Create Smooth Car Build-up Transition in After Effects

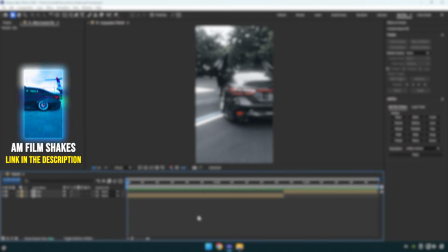Hi guys, in today's video I will show you how to create a smooth and easy car build-up transition effect in After Effects.
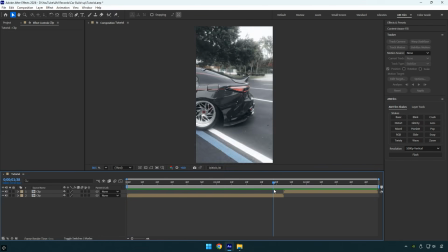Let's get started. First scroll to the beginning of the clip where you want to create the transition and take a screenshot of the first frame.
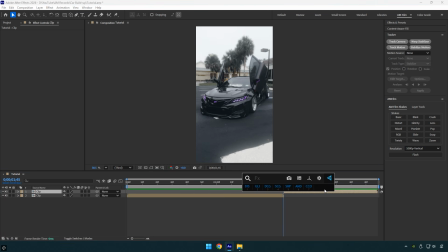I will be using the free plugin FX Console because it's the fastest way to take a screenshot, but you can use any other tool or method if you prefer.
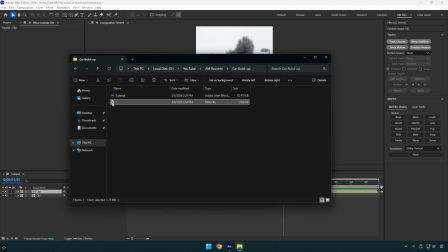Now go to the folder where you saved the screenshot and drag and drop it into the After Effects timeline.
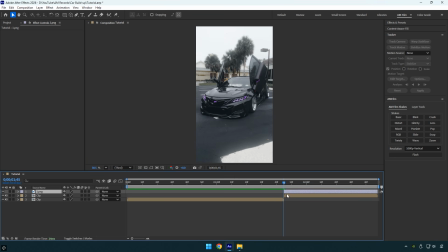Trim the beginning of the screenshot layer and move it backward by about 50 frames, or something similar. The exact timing doesn't matter much because we will adjust it later. Also trim the end of the screenshot layer. Next we need to mask out all the car parts. Grab the pen tool and start masking.
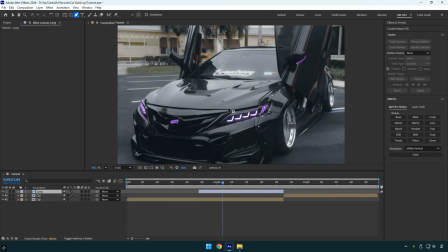I will begin with the headlight.
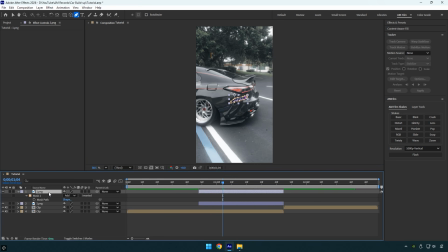Once the first mask is complete, duplicate the layer. Then press M on your keyboard, delete the mask on the duplicated layer, and create a new mask.
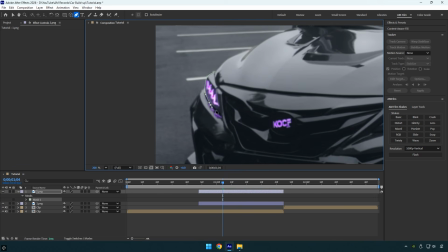This time I will mask the second headlight. Simply repeat the same process for each car part.
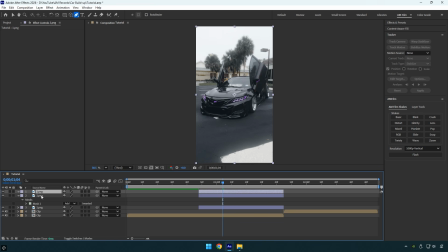I think you get the idea, so I will skip the rest of the masking to save some time. Just mask out all the parts the same way I showed with the first and second headlights.
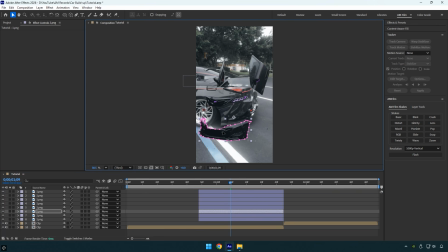At this point, I have masked several car parts, and we are ready to create the transition. First we need to center the anchor point on each car part, one by one. This is important because the anchor point controls where the animation starts from. By placing it in the center of each part, the movement and scaling will look more natural. Select the first layer.
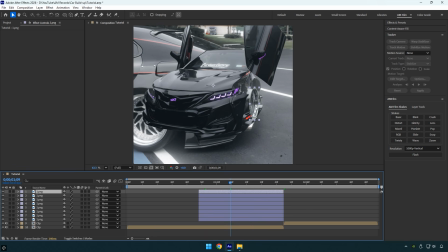As you can see, this one is the wheel, but the anchor point is currently in the center of the screen. To move it to the center of the wheel, select the anchor point tool and drag the anchor point directly onto the center of the car part. Now select the next layer and repeat the same steps until you reach the final layer.
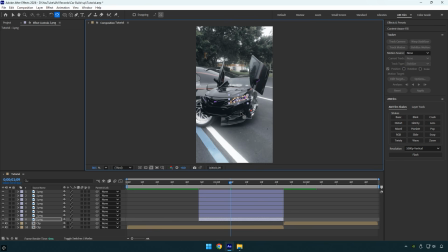With all the layers ready, we can move on to creating the transition. First scroll to the end of the masked layers and select them all.
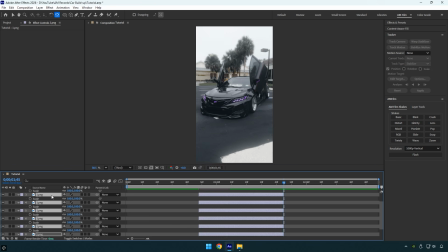Press S on your keyboard to reveal the scale property, then click the stopwatch to add keyframes.
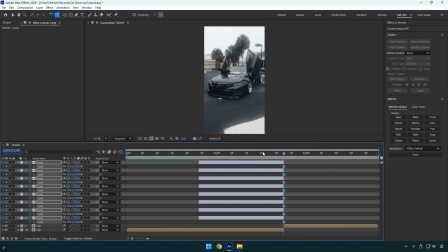I will make the timeline a bit larger so all the layers are easier to see. Now scroll to the beginning of the layers and set the scale to 0% on all masked layers. If you preview the animation, you'll see that the effect is almost complete. Next smooth the keyframes by selecting all of them and pressing F9 on your keyboard.
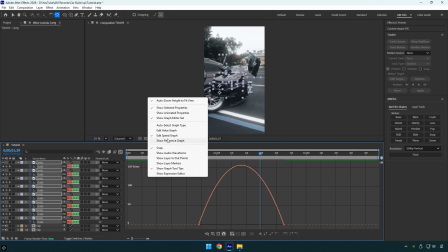After that, open the graph editor, right-click, select Edit Speed Graph, and create a smooth curve similar to mine.
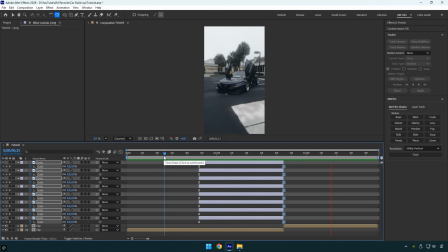Now let's quickly preview the result. The next step is to randomly stretch the layers so that some car parts appear earlier and others appear later.
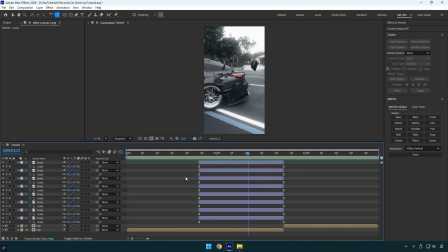This will make the transition look much better and more dynamic. To stretch the layers together with their keyframes, hold Alt on your keyboard and drag the beginning of the layer like this. As you can see, this stretches the layer and the animated scale keyframes at the same time. If you stretch the layer without holding Alt, only the layer will change length, and the animation will not stretch or stay synced.
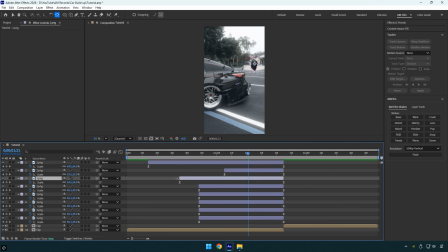So make sure to hold Alt while stretching the layers. Adjust them randomly so some layers are longer and some are shorter on the timeline, similar to what I'm doing here.
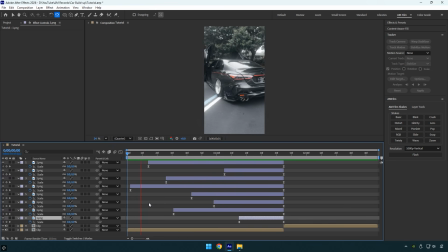Once that's done, preview the transition again. Now it looks much better and more dynamic. Next let's add motion blur. Select all the masked layers and enable motion blur for each of them.
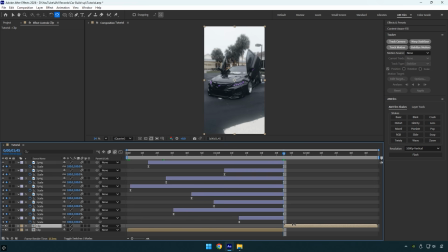To make the effect feel complete, I'll add a shake effect from the AM Film Shakes pack.
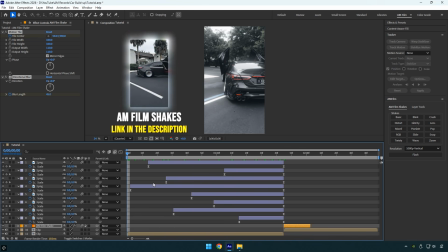You can get the pack from the link in the description below, and you can also check out my shake tutorials on the channel. Let's quickly preview the final result, and we're done.
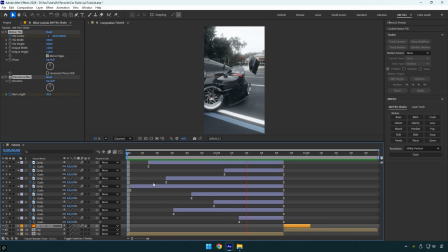With the shake applied, the transition already looks much better, but the shake is a bit too strong. To fix this, I'll stretch the shake to make it longer by holding Alt on the keyboard. This makes the motion smoother and slower. Now everything looks much better and complete. Hope you found this video helpful. Thanks for watching, and if you enjoyed it, please give it a like.